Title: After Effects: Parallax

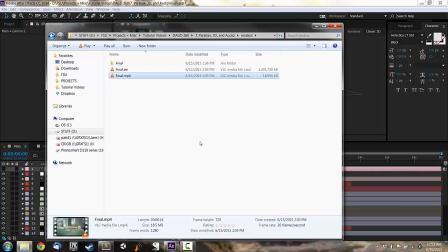[12:37]
With my video, I was trying to create an intro for an 80s or 90s television show. One of my inspirations was the intro to Family Matters. Before working on this project, I did some research online. I found references and I paid special attention to the shots, typography, and music style.
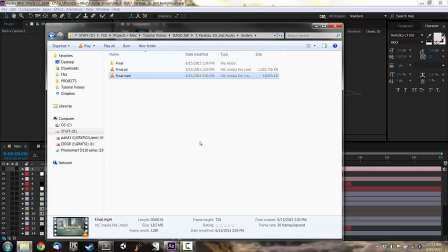[12:56]
Many of the changes I made to this video fall into a category of considerations called world building. It's one thing to have some buildings with parallax, but to make a scene feel realistic, we have to build a detailed world around it.
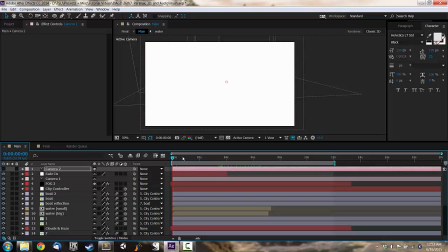[13:10]
I want to give you an overview of how I use the tools in After Effects to help flesh out my world. First of all, I modified the camera to swoop into the scene.
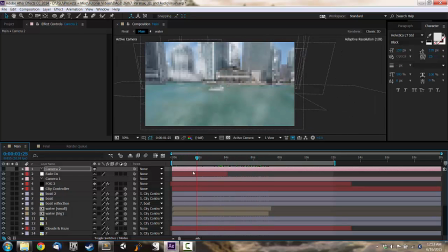[13:20]
This movement feels interesting, and the final shot looking up at the buildings is a common establishing shot in television shows. As the camera swoops, I also animated the lens angle a little in an attempt to make the camera look like it's moving faster.
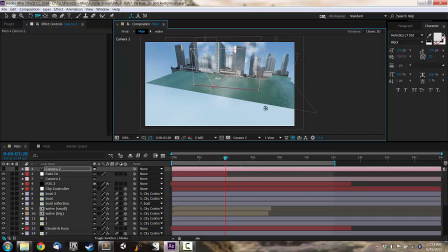[13:37]
To accommodate the camera movement, I had to make the set larger. I added additional building layers and I duplicated the water.
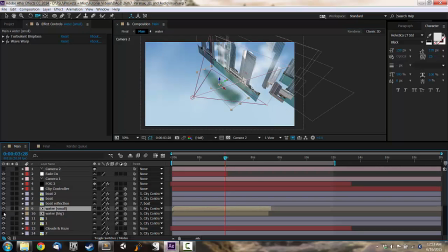[13:45]
I left a smaller water layer in for more detail as the camera swoops down near the water. The set rig now moves and rotates with the camera for a smoother sweeping animation and to make the buildings look bigger by swooping the camera down very low for that final shot.
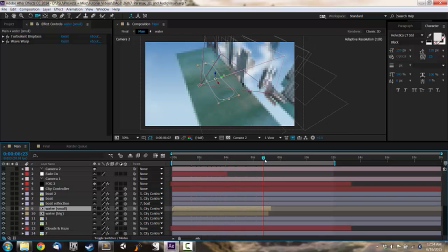[14:04]
I probably could have also experimented with increasing the lens angle of the camera.
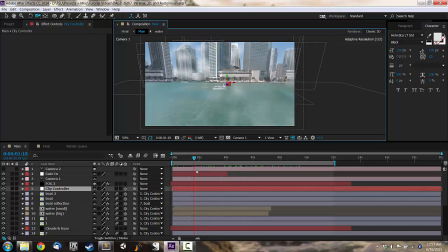[14:11]
I've added particle systems to simulate fog, pollution, and clouds. I should probably focus on making the particle systems more subtle. I've given the boat a reflection in the water by duplicating the boat layer.
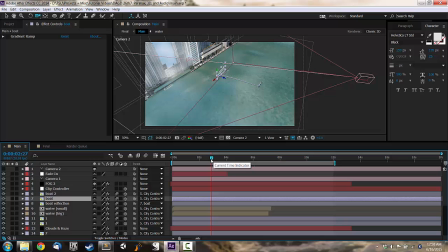[14:25]
The new layer is rotated 90 degrees, it has a blur effect on it, and it is parented to the boat, so it moves wherever the boat moves.
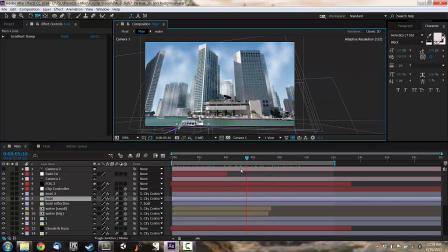[14:35]
To add more detail, I added another boat in the background. If I had more time, I would make the flags flap in the wind, I'd make birds fly by, and I'd add buoys in the water. Well, I took this entire composition and I nested it inside a new composition.
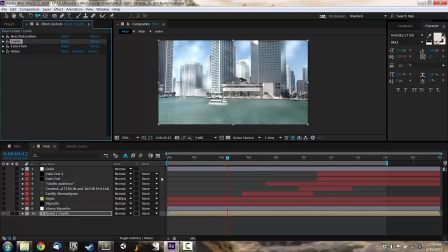[14:53]
Here I've desaturated the colors, added contrast, and created a lens flare.
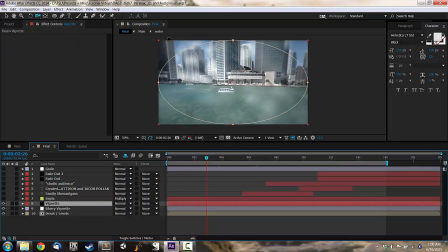[14:59]
To create a vignette effect, I've added a partially transparent black layer with a feathered mask.
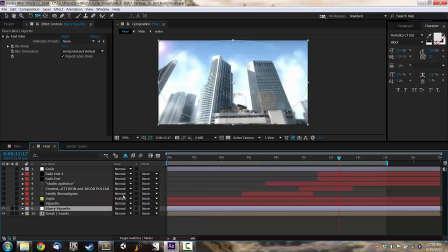[15:05]
For a lens distortion effect, I added an adjustment layer that blurs the edges of the screen.
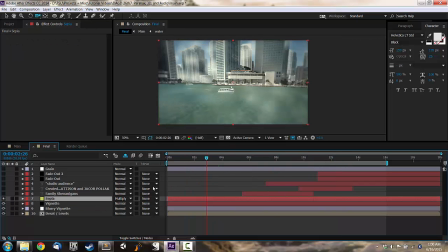[15:12]
A yellow layer with a multiply blending mode gives the scene a sepia feel.
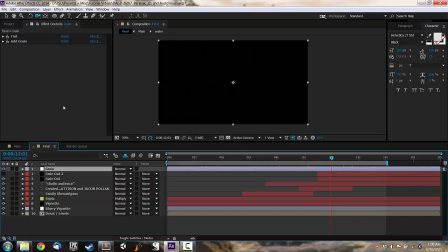[15:18]
Finally, I used an adjustment layer over everything else to add film grain.
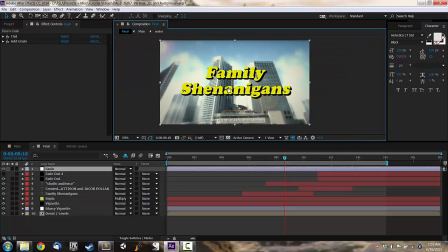[15:24]
In the next video, I'll show you how to add audio to your project, so stay tuned.